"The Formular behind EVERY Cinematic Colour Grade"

Now onto that all-important second element, which is a lovely little bit of colour theory. Now there are three colours at play in our scene, and all of them complement each other and help us to achieve this cinematic, colourful grade.
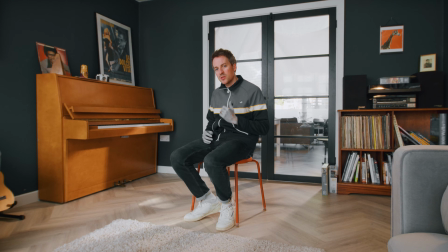8:30 Right, so first off, we've got our beige floor, teak piano and cabinet, which is making up about 60% of our image, which is therefore our primary colour.
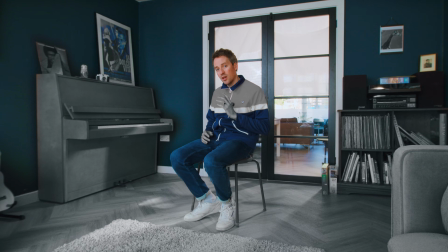8:39 Then our secondary colour is this sort of bluish colour we've got on the walls, which makes up 30% of the image.
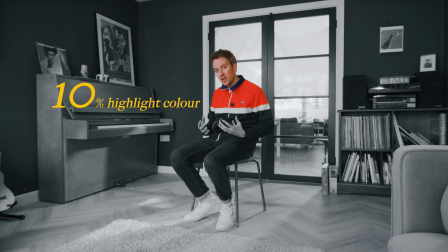8:46 And then the last 10% of the image is our highlight colour, which is my lovely red jacket. Oh, hello.
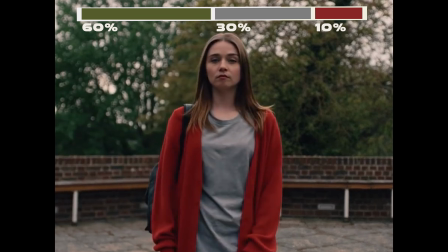8:54 Breaking your image into these three percentages is known as the 60-30-10 rule, and you will see it being used all the time throughout cinema.
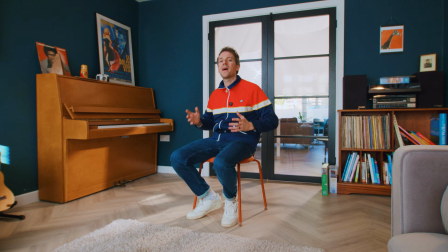9:03 And you know, the reason these colours work so damn well together is because they sit on opposite ends of the colour wheel, and therefore create colour contrast, which helps us out when we come to colour grade to make a vibrant and colourful grade. Because without colour in your scene, actually fuck it, do you know what, I summed it up pretty well in that previous video that I was chatting about earlier.
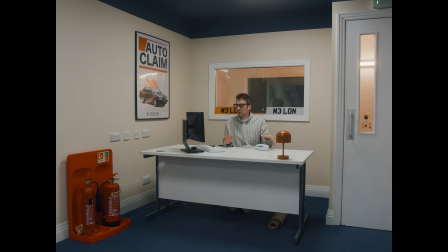9:28 It's really simple, and you probably already know the answer. Without any colour in your scene, you've got no colours to pull from when it comes to the colour grade.
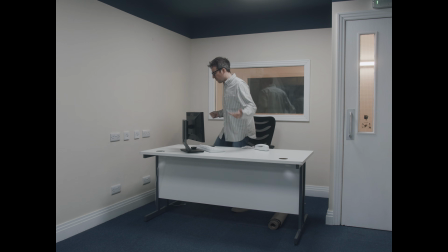9:36 I'm just gonna leave. Steve, I think there's a fire kicking off in the building, and I don't know, I'm just gonna leave.
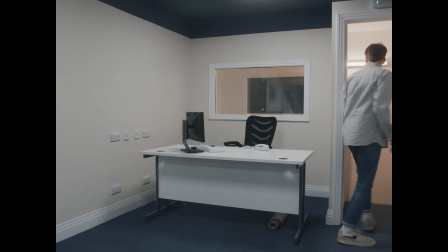9:44 So, yeah, save yourself, mate. Jump out a window or something.
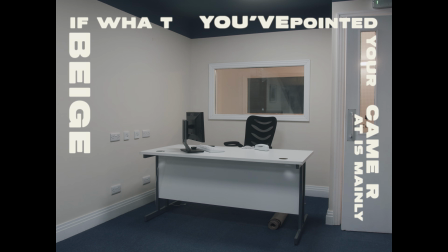9:48 If what you've pointed your camera at is mainly beige, your grade's probably gonna be beige. So with the combination of lighting and colour theory, you'll be well on your way to achieving a cinematic colour grade. A colour grade so vibrant, so rich, so full-bodied, so powerful that it'll be able to create actual real-life miracles.
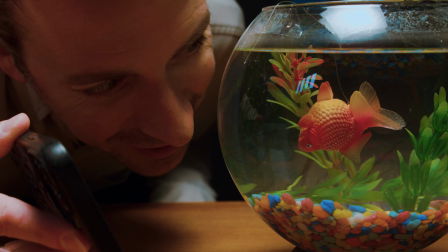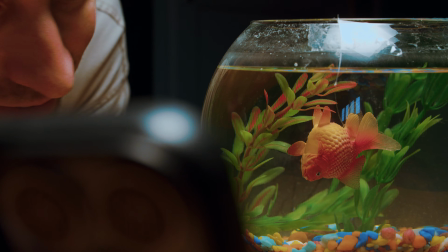10:21 And you can say that I'm crazy, that you're thinking already, but I'm telling you, baby,
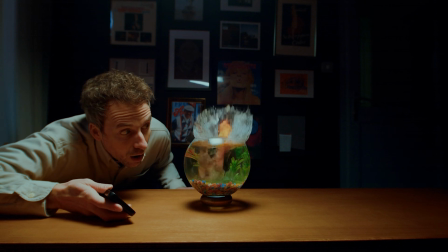get up.
So basically what I'm saying is that the grade would be so cinematic and so powerful, it could bring a dead goldfish back to life. Okay? Just want to make sure you understand that. Okay? So the next time you're at a funeral, maybe, you know, show them your grade, and who knows, maybe Grandad will be able to testify in that big court case you got coming up. You know, you were nowhere near that mysterious explosion at the biscuit factory at Stoke-on-Trent between the hours of 3:15 a.m. and 4:45 a.m. You know, you were with your granddad playing cricket in the dark. So yeah, chin up, son. Life just got way less stressful for you. You're welcome.